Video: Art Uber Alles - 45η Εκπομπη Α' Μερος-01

καλώσατε σε ένα ακόμα Coffee Squiggle. Γεια σας. Στο έθετο του Άρτου Μπεράλες. Από εδώ ο Γιάννης ο δεξής. Και από εδώ ο μεγάλος Δημήτρης Σαββαίδης. Πίσω από τις κάμερες ο Πάπης ο Γαλάνης. Γεια σου Πάπη. Στο τέταρτο επεισόδιο λοιπόν του Coffee Squiggle πάμε και στο τέταρτο επεισόδιο του tutorial για animation με πλαστελίνη. Όπου θα πούμε κάποια απλά πράγματα για το πώς να φωτίσουμε το σκηνικό μας χρησιμοποιώντας απλά υλικά που βρίσκουμε εύκολα στο σπίτι, λαμπατέρ, πολύφωτα κτλ. Και θα συνεχίσουμε με τη συνέντευξη από το σχεδιαστή του Logic Comics. Το κόμικ το οποίο ήταν νούμερο 1 στο New York Times για 6 εβδομάδες. Τον κύριο Παπαδάκο. Τον βρήκαμε στο Γαλλικό Ινστιτούτο Θεσσαλονίκης και η Λιόλια Εγνατάκη ήταν εκεί. Πάμε λοιπόν στη Λιόλια. Καλή διασκέδαση.
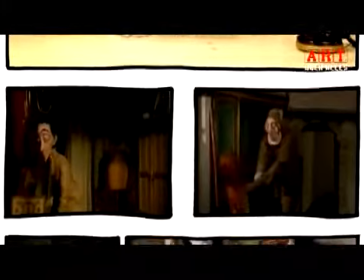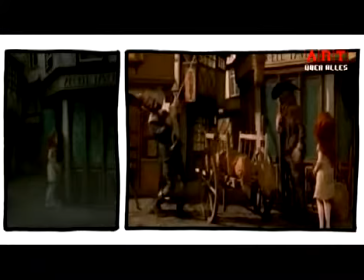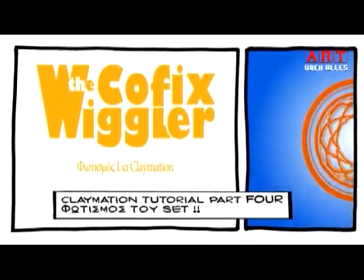1:19 Κυρίες και κύριοι, κλείστε τα φαντζούρια. Θέλουμε ελεγχόμενο φωτισμό. Στο τέταρτο επεισόδιο της σειράς tutorial για claymation θα μιλήσουμε για φωτισμό.
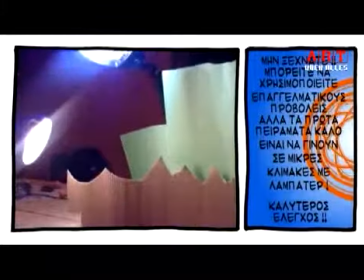1:27 Δεν είναι δύσκολο με δύο λαμπατέρ να φτιάξουμε έτσι με λίγο χαρτονάκι μια όμορφη εικόνα για την ταινία μας.
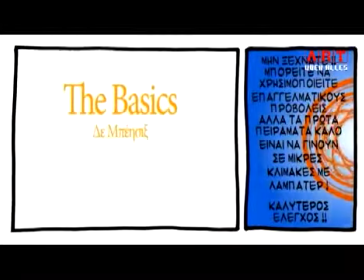1:32 Αλλά ας ξέρουμε τα βασικά. The 3-point system. Το 3-point system χρειάζεται 4 φώτα.
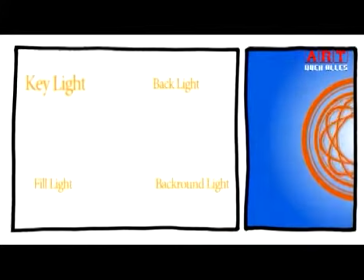1:39 Ναι. Το key light, το βασικό φως του θέματός μας. Το fill light για το γέμισμα. Το backlight και το background light. Μην το ξεχνάμε και αυτό. Key light λοιπόν τοποθετείται έτσι ώστε να φωτίζει καλά το θέμα μας.
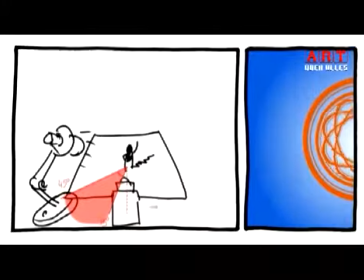1:52 Η καλύτερη επιλογή είναι η υπογωνία 15 με 45 μοίρες δεξιά ή αριστερά από την κάμερα.
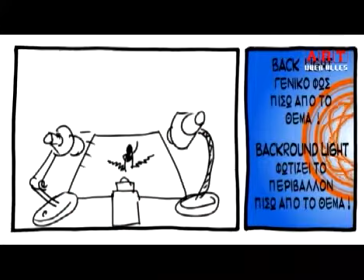1:56 Το fill light τοποθετείται στην άλλη μεριά ώστε να μαλακώσει τις σκιές που δημιούργησε το key light. Το backlight φωτίζει το θέμα μας από πίσω, όπως λέει και η λέξη, προσδίδοντας του όγκο και ξεχωρίζοντας το background που έχει επίσης το δικό του φως.
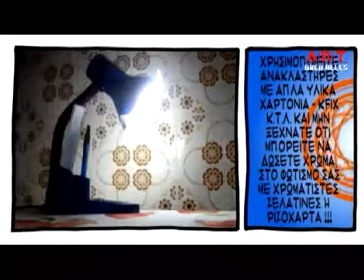2:11 Τα καμένα άσπρα σημεία και highlight μπορούμε να τα σπάσουμε είτε απομακρύνοντας τα φώτα από το θέμα μας, είτε με λίγο στραψόχαρτο.
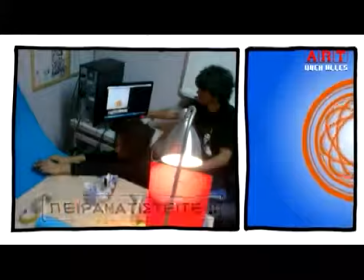2:20 Γενικά δοκιμάστε, πυραμιδαστείτε και θα δείτε. Άντε γεια! Αυτό ήταν και το tutorial για τα φώτα. Φαντάζομαι βοήθησε αρκετά, γιατί ήταν και κάποιες γνώσεις που δύσκολα τις τσιμπάσεις μόνο σου εμπειρικά. Θέλει να ξέρεις και κάποιες θεωρίες, καλός ή κακός. Και φυσικά, πάλι να παίξετε με αυτά. Πειραματιστείτε με ανακλαστήρες, χαρτόνια, λευκά, αλουμινόχαρτα, οτιδήποτε για να δώσετε μια ωραία αισθητική. Καλή διασκέδαση!